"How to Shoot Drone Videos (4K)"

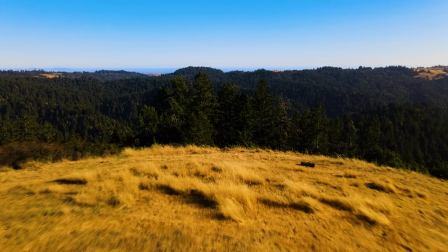4:04 With some practice, you can pull off some very fluid and cinematic tilts, like using a tilt to track a subject or to tilt up while the drone is moving downward.
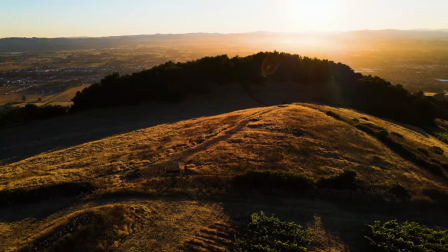4:14 Again, practice is your friend here. The more, the better, and the smoother your shots will be.
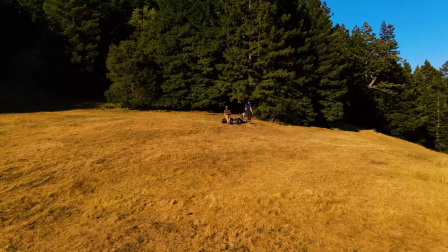4:19 I would suggest practicing with a manual orbit shot.
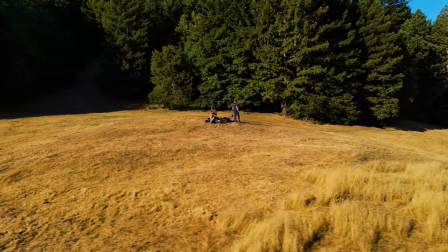4:23 DJI has this built-in, but I found it rarely works as subject tracking isn't reliable at all, at least in my experience.
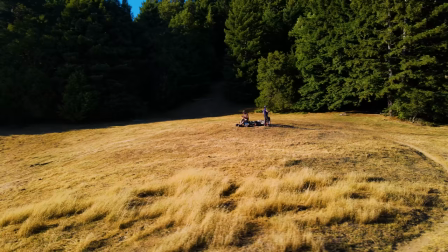4:31 So find a subject with a clear 360-degree circular path around it,
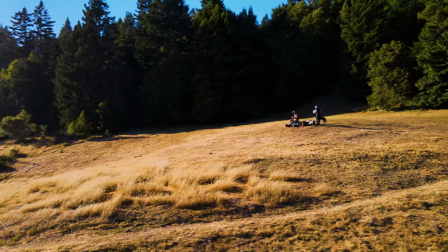4:36 move the drone perpendicular to the subject, and use the left joystick to keep the subject centered in the frame.
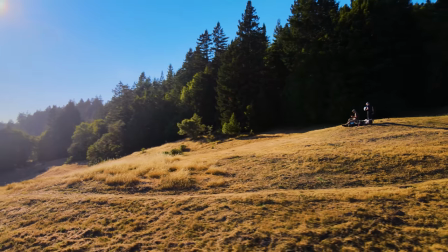4:42 If you do it correctly, it'll result in the drone doing a perfect circle around the subject.
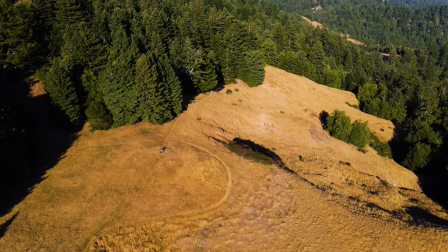4:47 Once you've perfected this move, move on to more tricky shots like tracking, panning, and tilting all at the same time.
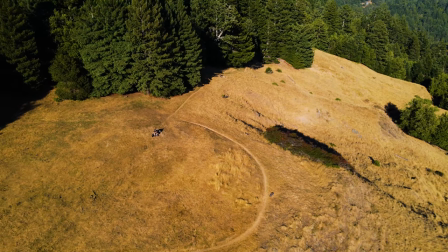4:54 And when in doubt, don't ever hesitate to slap a stabilizer on your shot in post, as this will eliminate most unwanted jitters.
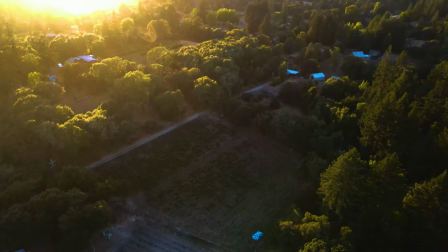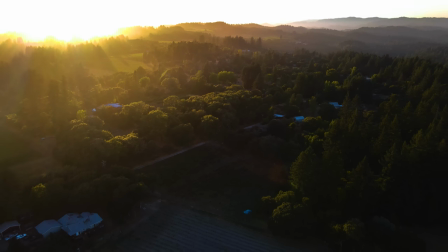5:07 Now in general, for aerial cinematography, I would just recommend to slow down.
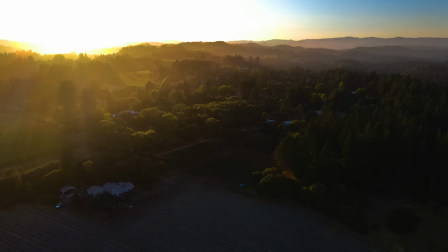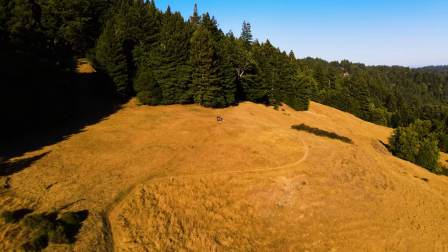5:17 In most cases, I regret moving the drone too quickly.
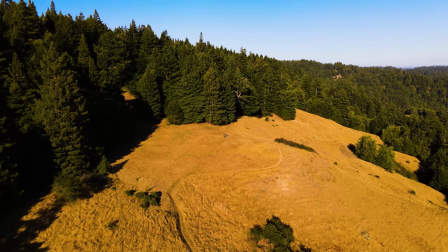5:22 That's not to say there isn't a place for fast drone movements, but generally speaking, start slowly.
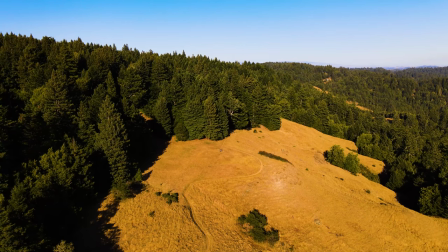5:28 With higher speeds you are more likely to crash your precious drone, lose track of it, or have shaky and jerky footage.
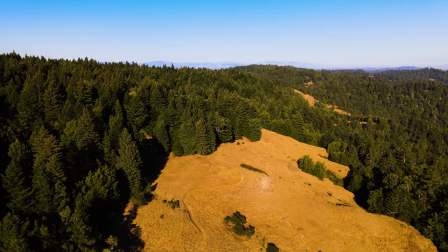5:36 On that note, shoot continuous shots much longer than you think you need. Let them hang for at least 15 seconds.
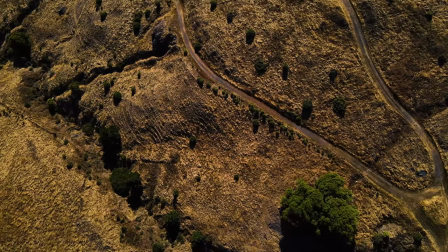5:43 30 is even better. That way you have more shots to select in post and more wiggle room for sloppy flying.
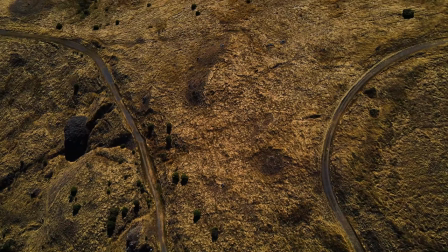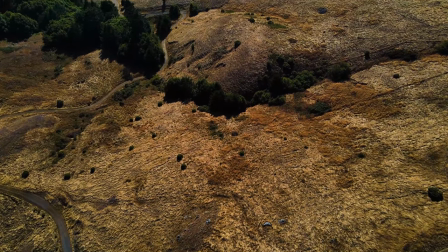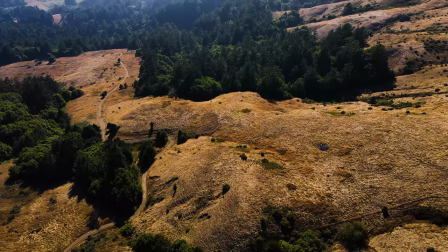6:01 While flying, try to be diligent with your flight plan. 35 minutes feels like an hour once you're flying but it's good to be efficient nonetheless.
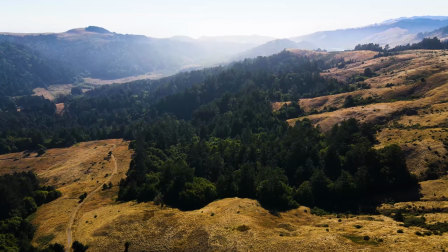6:12 One easy way to do this is to shoot in reverse.
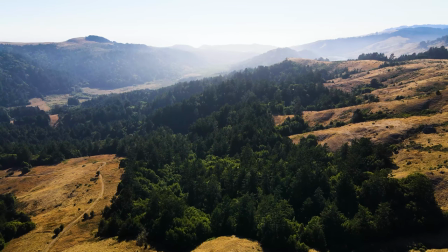6:15 If you do a slow tracking shot moving forward when you finish do a slow tracking shot in reverse of what you just did.
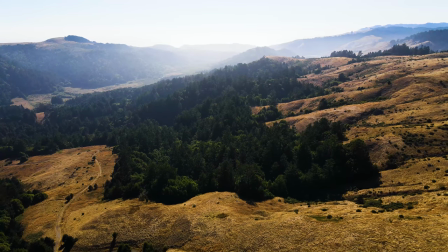6:22 If you pan up in one shot reverse afterwards and pan down.
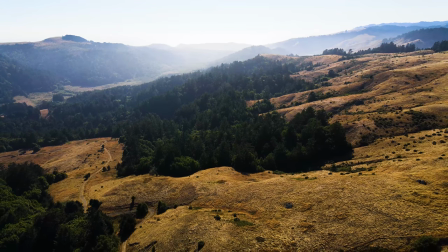6:26 This gives you so much more usable footage in post with not much more effort or battery life while flying.
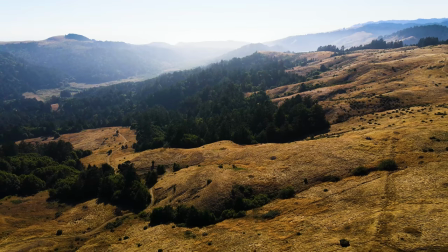6:32 On that note, record your whole flight. Don't cut from shot to shot. That's a good way to accidentally not record a shot because you were too focused on flying.
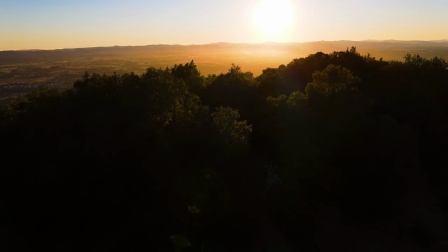6:44 The drone is an incredible mechanical device that you can effortlessly travel in 3D space with.
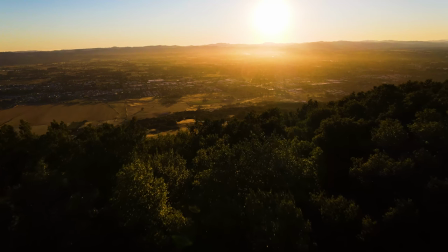6:50 This is your biggest strength with a drone, so take advantage of that perspective.
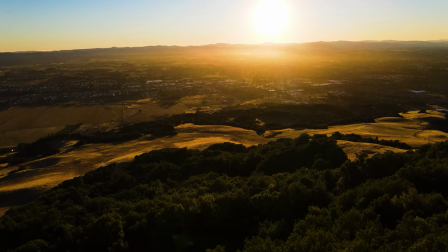6:55 My biggest suggestion for getting beautiful cinematic shots is to use Parallax to your advantage.
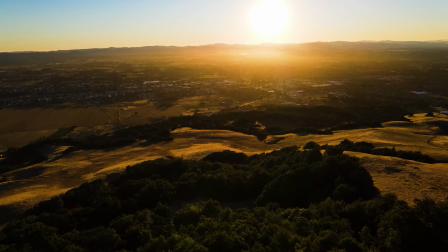7:01 Parallax is the perceived shift of the foreground to the background from the viewer's perspective.
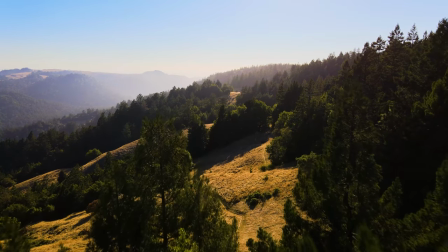7:08 For example, you can fly by a tree in the foreground to reveal a beautiful background.
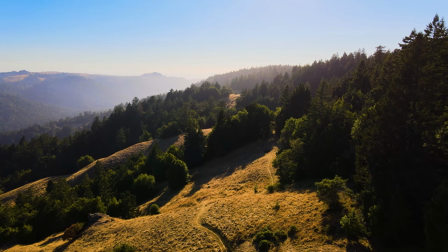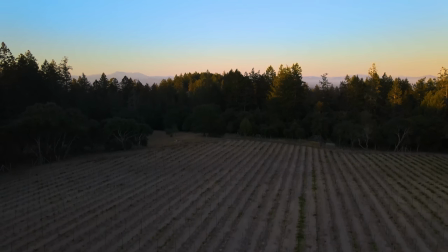7:23 You can go straight up to see a mountain appear in the background out of nowhere.
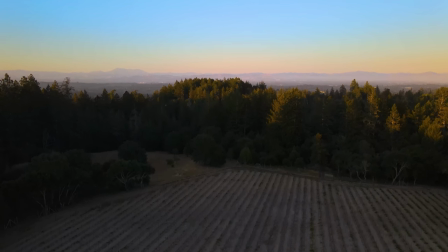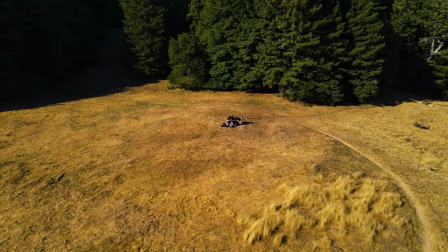7:33 Pan around a subject to reveal a massive landscape around them.
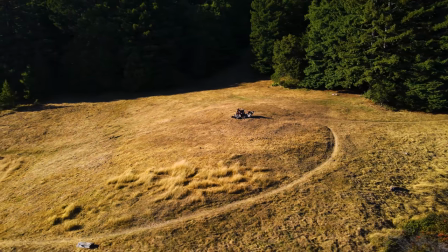7:40 You notice I said the word reveal a few times. I keep that word in the back of my head while flying.
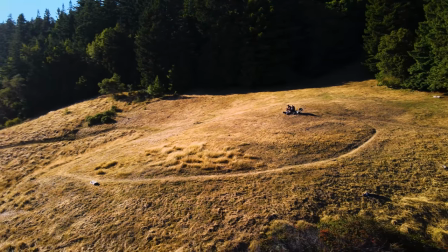7:47 You want to reveal to the audience what they rarely have the opportunity to see.
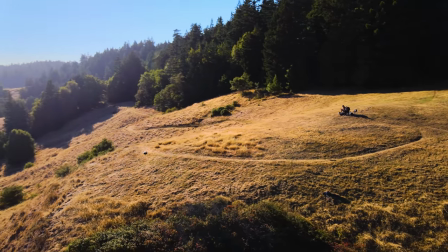7:51 Yeah, an aerial shot of a landscape is pretty, but it becomes much more cinematic if you reveal it to the audience first.
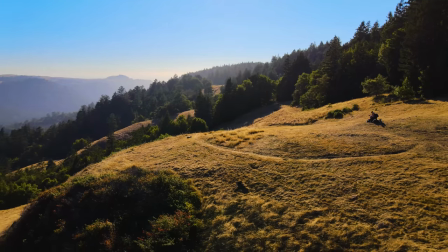7:59 Other than that, direct overhead shots are something I really love and often forget to shoot. It's something I try to work into all of my flights now.
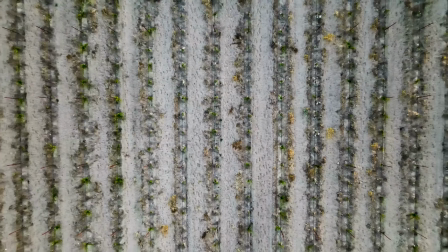8:05 Try doing it after you first take off to get to a high altitude or when you land to get back to ground level.